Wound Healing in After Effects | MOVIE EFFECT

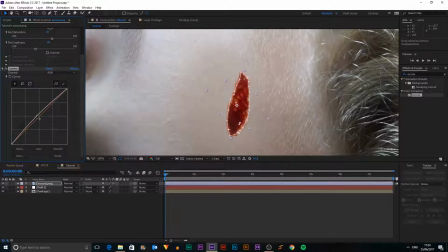(4:10)
And we can put that on there. And I just want to brighten it a tiny bit maybe, especially in the highlights.
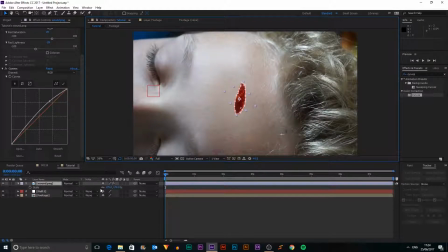(4:16)
And that looks a bit better now. Hit S again, I want to scale it up, make it a bit bigger. And then I'm going to grab the whip and attach it to my null. So now it will follow my scene. And just to make it more realistic, if it was actually in the scene, it would have motion blur like all the other objects.
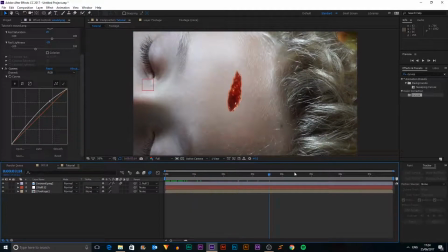(4:35)
So if I click this little button here and this button here, that'll activate motion blur for our scene and it'll blend in a lot nicer.
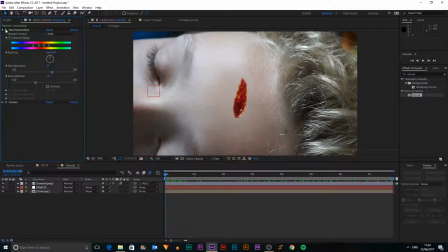(4:44)
So we can close these two effects now. So what I want to do is grab our masking tool, and with nothing selected, I'm just going to draw like a circle around our wound.
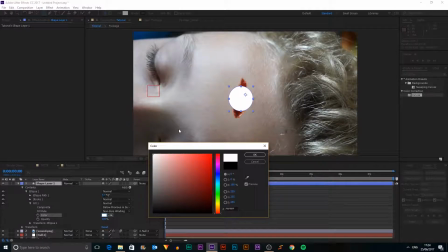(4:55)
And I'll make it go into fill, and I can make this white, so we can use it as a luma mat. And then I'm going to apply a few effects to it.
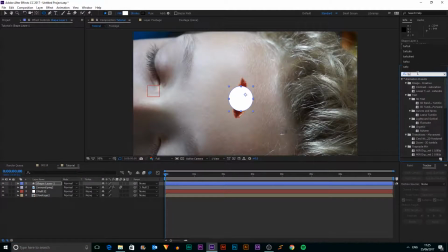(5:03)
So the first one that I want to apply is turbulent displace. And this is basically just to get sort of, if we take the size down, this will create a sort of roughened circle, which doesn't look very uniform.
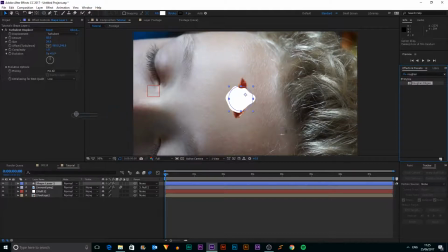(5:20)
And then we can search the effect called roughen edges. And this will basically just create a really weird and jagged effect.
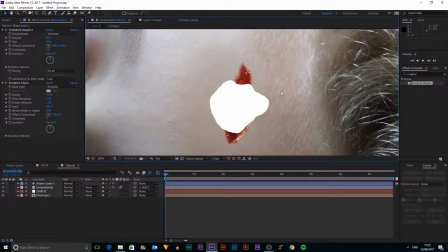(5:28)
If we just play around with some of the things in here, it looks a lot less natural now. And we can turn up the complexity maybe to create some finer details. I think I'm just going to take up that a bit more, and maybe a tiny bit more turbulence.
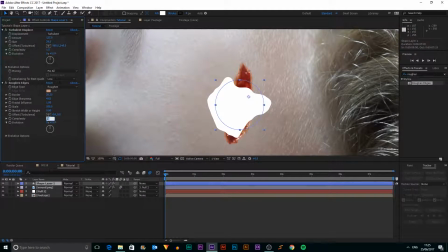(5:48)
Not so we get extra blobs, though. We don't want that. And I'll change the complexity down to 3, because we don't want that. And we can play around with the scale as well. So I think that looks quite good.
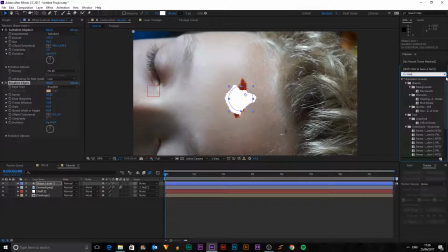(6:02)
And then finally, I'm going to go with the box blur, because that's simple. So we can just make sure we've got horizontal and vertical, and we can just blur it out just by like maybe 2 pixels.
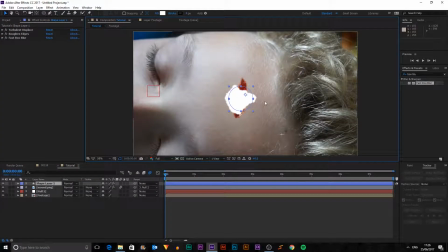(6:17)
Okay, so now we've got that. The anchor point isn't centered.
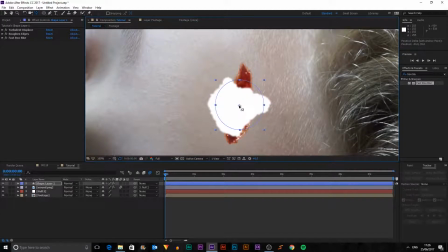(6:22)
So I'm going to click this tool up here in our toolbar, and I can just move that roughly to where the center is, so when we scale it, it doesn't flop around everywhere.
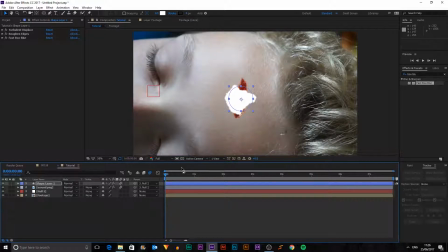(6:31)
So I will also whip this onto my null object and apply motion blur, so that'll make it feel more natural.
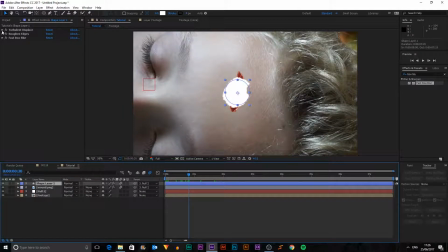(6:41)
And I can see here that we've got some evolution,
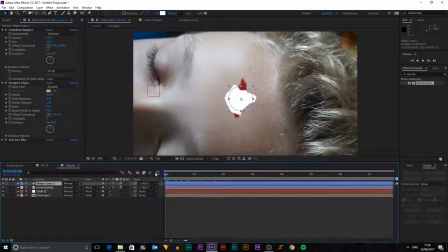(6:45)
and it's changing a bit, which looks good.
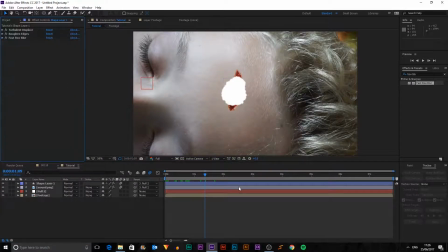(6:51)
So I'm actually going to leave it in this case.
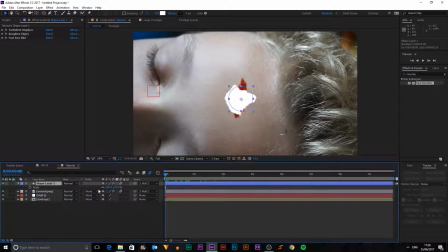(6:54)
So what we can do is hit S for scale, and we're going to turn the scale here to 0, and we'll hit a keyframe.
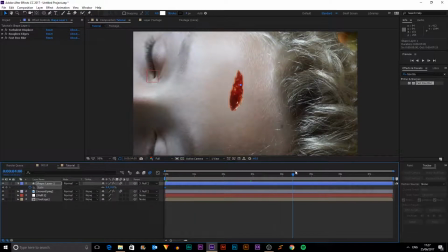(7:03)
And then I'm going to move to like when the eyes are open,
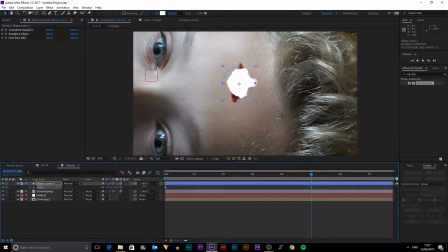(7:06)
and we'll move this to until it's covered the entire thing. So there. And now it becomes a massive glowing blob of white.
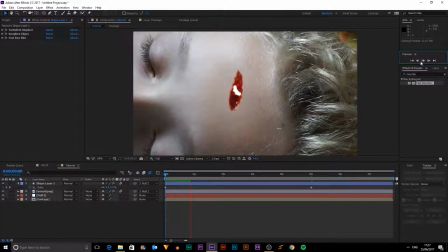(7:18)
So if we just create like a sort of quick render of, give us an idea of what it's going to look like. You can see it's moving around and sort of consuming the whole wound. So I'm happy with the way that looks so far.
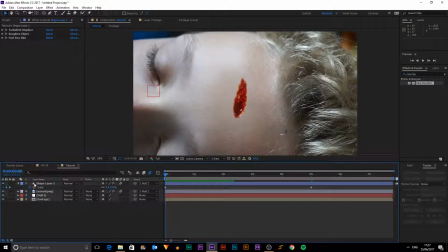(7:31)
So what I'm going to do is hide that layer,
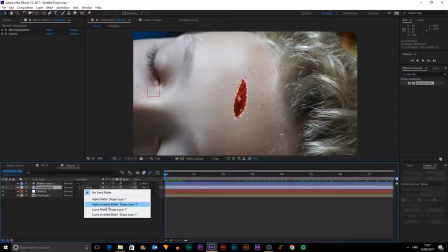(7:34)
select our wound, and go to track mat, and we're going to go with alpha inverted mat or luma mat. So I'm going to pick alpha inverted mat because that's easier.
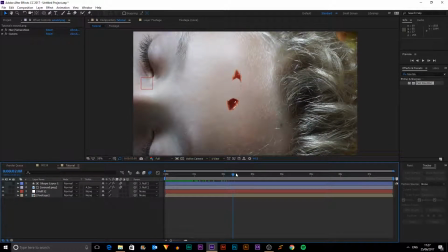(7:46)
And then you can see where our object is, it's making the wound disappear.
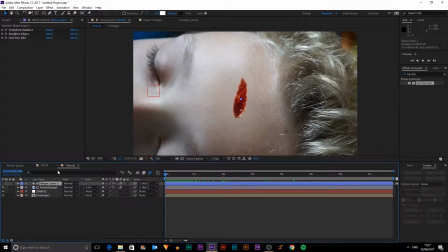(7:53)
So that's pretty cool. And actually, I think I'm going to add a tiny bit more blur just to smoothen it out like 4.
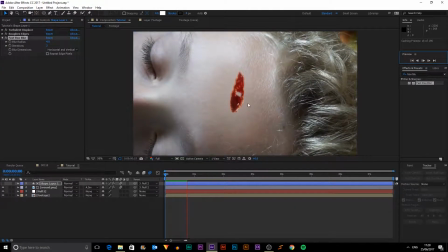(8:02)
So if we just create a quick preview of this, you can see it's growing and just eating at the wound, which isn't greatly tracked on, but still looks pretty good in our scene. And it's now completely disappearing because of the track mat.